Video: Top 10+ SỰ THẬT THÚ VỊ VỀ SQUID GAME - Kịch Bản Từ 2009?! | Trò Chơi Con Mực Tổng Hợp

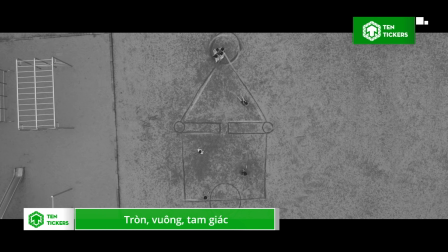248s
Tròn, vuông, tam giác. Ngoài đồng phục không lẫn đi đâu được thì Squid Game còn có đặc sản tròn vuông tam giác gợi nhớ những giờ tập đọc của các em học sinh tiểu học.
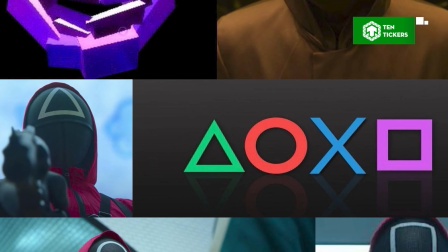256s
Nhiều người suy luận rằng trò chơi con mực lấy cảm hứng từ PlayStation. Tuy nhiên trên thực tế, không hề có mối liên kết nào giữa Squid Game và PlayStation cả.
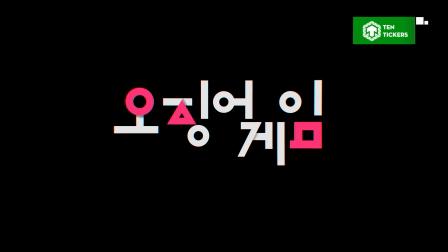264s
Tờ The Focus đã phân tích ba biểu tượng tròn, tam giác, vuông trong phim là tượng trưng cho ba chữ cái trong bảng chữ cái Hàn Quốc.
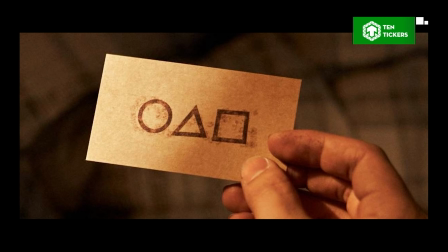270s
Cụ thể, chữ O là biểu tượng của hình tròn, chữ G là biểu tượng của hình tam giác và chữ M là biểu tượng của hình vuông.
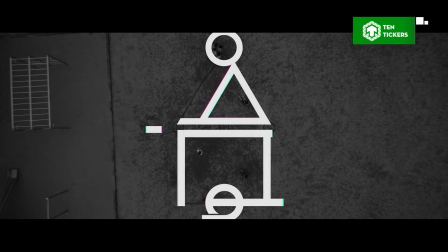275s
Khi ghép tên ba chữ cái này, ta được OGM, trong tiếng Hàn đọc là Ojeong Game, viết tắt của tên trò chơi con mực.
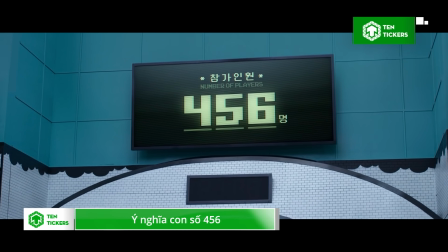282s
Ý nghĩa con số 456. Như chúng ta đã biết, Ki Hoon là người chơi cuối cùng, có số thứ tự 456.
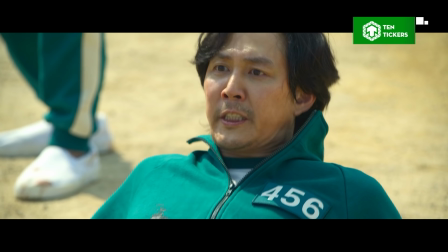288s
Vậy con số này có ý nghĩa gì?
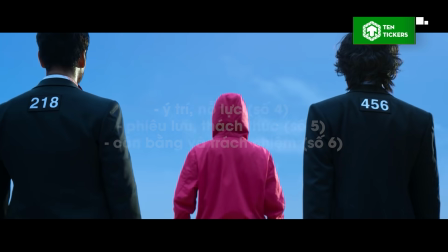290s
456 là dãy số của giải thưởng 45.6 tỷ won và cũng mang ý nghĩa tượng trưng cho ý chí, nỗ lực số 4, phiêu lưu thách thức số 5 Cân bằng và trách nhiệm,
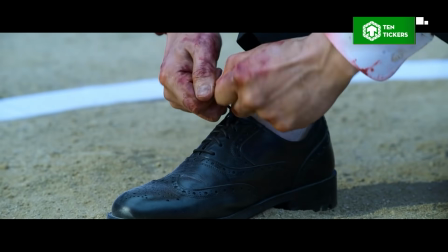299s
số 6. Tất cả đều rất trùng khớp với quá trình phát triển của nhân vật chính, từ khi mới bắt đầu tham gia cho đến khi kết thúc trò chơi.
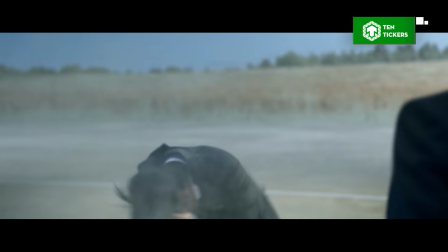305s
Ngoài ra, nó cũng là biểu tượng cho tính cách xung đột của Ki-hun trong quá khứ và hiện tại. Con búp bê.
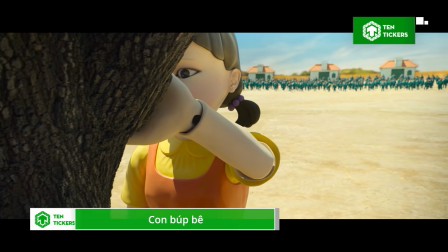311s
Sau khi tập 1 của phim được khởi chiếu, nhiều người đã nảy ra ý tưởng đặt con búp bê trong trò đèn xanh đèn đỏ ở các ngã tư ngoài đời thực để giúp hạn chế tình trạng vượt đèn đỏ vô tội vạ.
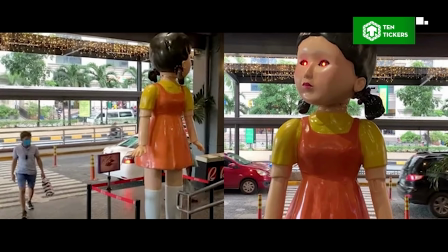319s
Con búp bê này sở hữu hình hài một cô bé đáng yêu trong chiếc váy màu cam với hai bím tóc xinh xắn, khuôn mặt bầu bĩnh, đôi mắt cơ động cùng giọng hát có âm vang rùng rợn,
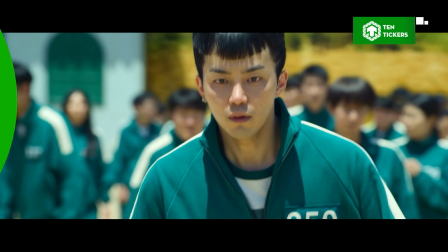327s
ám ảnh. Câu hát của con búp bê.
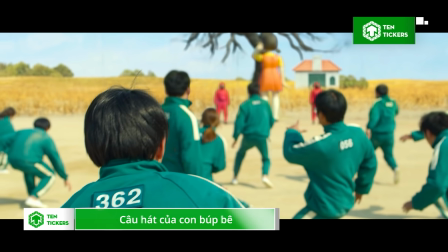331s
Đảm bảo xem xong tập 1, thứ động lại trong đầu bạn không phải là những cái chết máu me, tức tưởi của người chơi, mà là câu hát này của con búp bê.
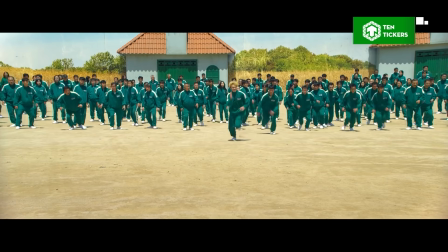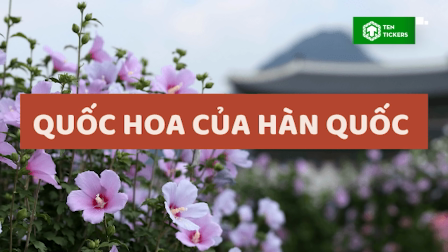344s
Câu hát này khi dịch sang tiếng Việt có ý nghĩa là hoa mơ gương đã nở. Về hoa mơ gương, đây vốn là quốc hoa của Hàn Quốc và là biểu tượng của xứ sở kim chi.
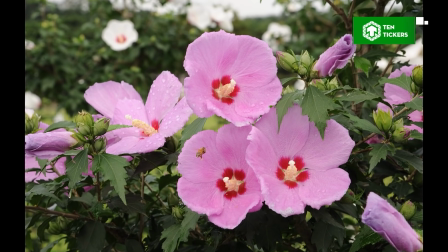352s
Đại đa số hoa mơ gương có màu hồng, thường nở vào buổi sáng, khép cánh vào buổi chiều và rụng vào lúc hoàng hôn.
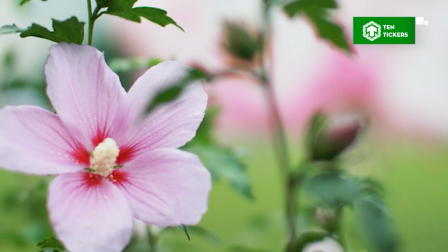357s
Loài hoa này có vẻ đẹp giản dị, biểu trưng cho tính cách của người Hàn. Bên cạnh đó, mơ gương cũng có nhiều công dụng hữu ích, nên được ví là loài hoa sinh ra vì con người và giúp ích cho con người.
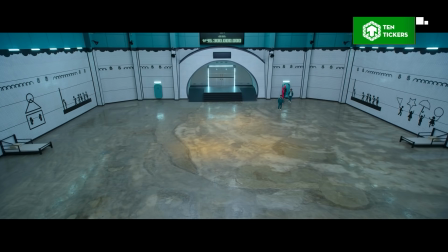367s
Các trò chơi được hint từ trước.
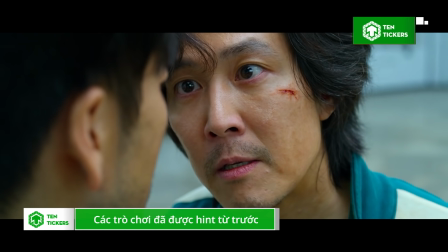368s
Bằng những cặp mắt super soi, khán giả đã nhanh chóng nhận ra trên tường ở phòng chung có các hình vẽ tiết lộ những trò chơi sẽ lần lượt xuất hiện ở các phòng, từ đèn xanh đèn đỏ đến tách kẹo,
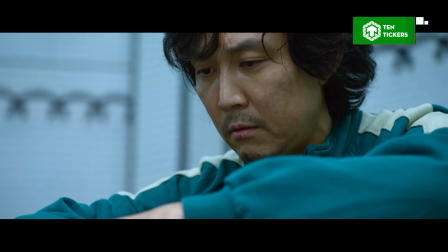376s
kéo co, đủ cả. Thế nhưng, theo yêu cầu của đạo diễn, mặc dù ăn uống, ngủ nghỉ, nhìn quanh ngó quát 4 bức tường mỗi ngày mà không một người chơi nào phát hiện ra điều này.
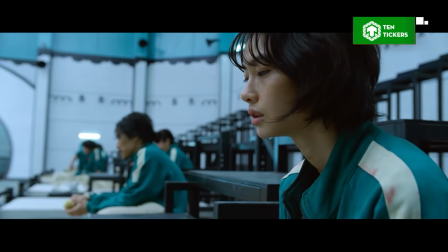385s
Đây cũng có thể là dụng ý của nhà làm phim, ám chỉ việc một khi con người lâm vào tình trạng căng thẳng, nghi kỵ lẫn nhau, phản ứng của họ sẽ trở nên trì trệ,
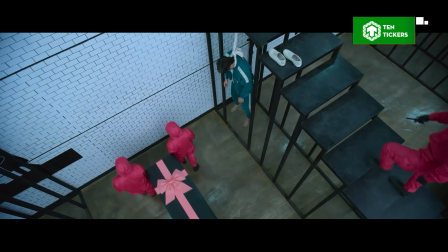392s
mất đi óc phán đoán và tầm nhìn xa trông rộng, nên không có tâm trạng nhìn ngắm hay phân tích những bức vẽ xung quanh.
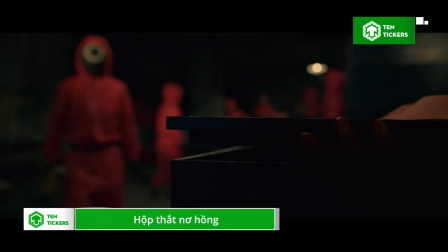398s
Hộp thắt nơ hồng. Mỗi khi người chơi bỏ mạng, thi thể của họ sẽ được đặt vào trong một chiếc hòm, gọi là hộp cũng được, thắt thêm chiếc nơ hồng xinh xinh.
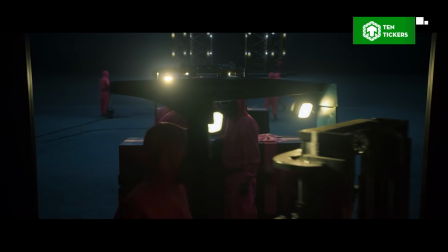405s
Tổng thể trông không khác gì một hộp quà, bởi nó chỉ việc sự hy sinh của người này là món quà dành cho người sống sót, nghĩa là một người chết thì những người còn lại sẽ được thêm tiền.
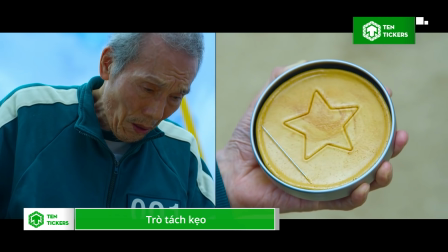415s
Trò tách kẹo. Một trong những trò chơi hot hit nhất Squid Game phải kể đến trò tách kẹo, trò chơi phổ biến của trẻ em Hàn Quốc những năm 1980.
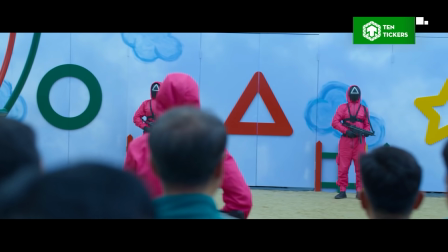422s
Trong phim, người chơi sẽ chọn một trong 4 biểu tượng: hình tam giác, hình tròn, hình ngôi sao và hình chiếc ô.
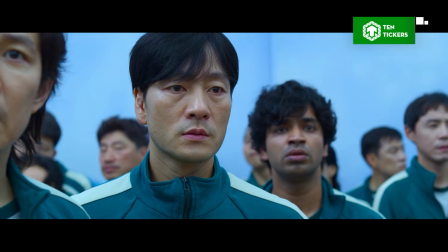428s
Sau đó, họ sẽ nhận được một hộp kẹo đường, bên trong có hình biểu tượng mà họ đã
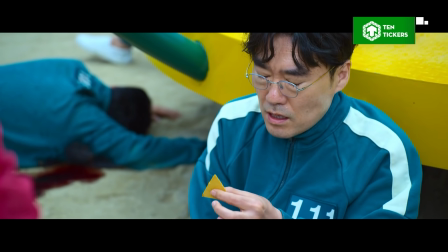432s
chọn. Nhiệm vụ của người chơi là phải tách được kẹo theo đúng biểu tượng đã in sẵn, với công cụ hỗ trợ chỉ là một cây kim trong một khoảng thời gian giới hạn.
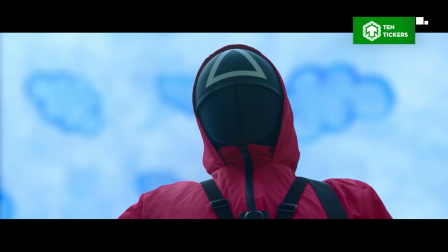438s
Nếu tách được kẹo một cách hoàn chỉnh thì thành công, còn không, người chơi sẽ bị bắn chết.
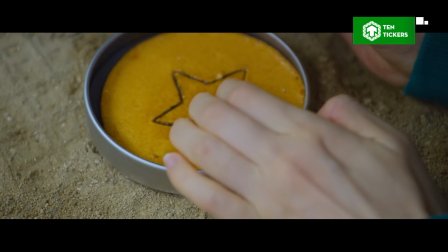442s
Nhân đây, nếu bạn nào cũng đang muốn thử sức tại nhà với trò chơi này, thì Tentakers sẽ hướng dẫn cho các bạn cách thực hiện về 4 bước cơ bản sau.
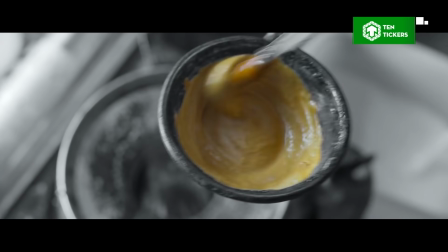449s
Bước 1. Nấu chảy đường. Bước 2. Trộn baking soda. Bước 3. Tạo hình theo cách riêng của bạn.
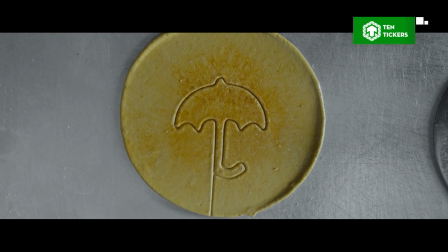455s
Và bước 4. Đợi đường nguội và cứng lại. Và vừa rồi là những sự thật thú vị về Squid Game.
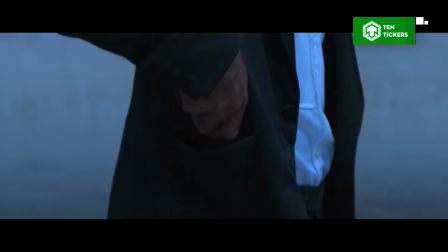461s
Không biết các bạn còn biết thêm thông tin hay ho nào khác không nhỉ? Nếu có, thì hãy chia sẻ cùng chúng mình ở phần bình luận nha.
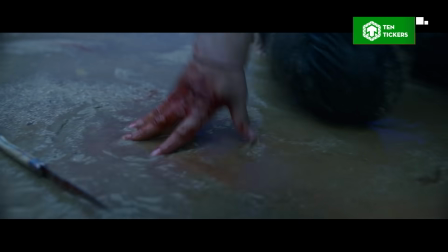466s
Video đến đây là kết thúc. Đừng quên like, share và sub kênh để ủng hộ chúng tôi nha.
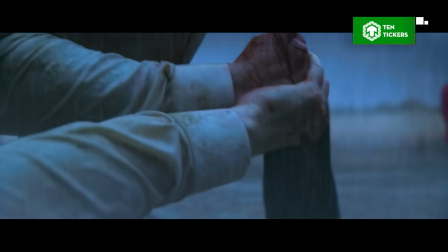471s
Xin chào và hẹn gặp lại.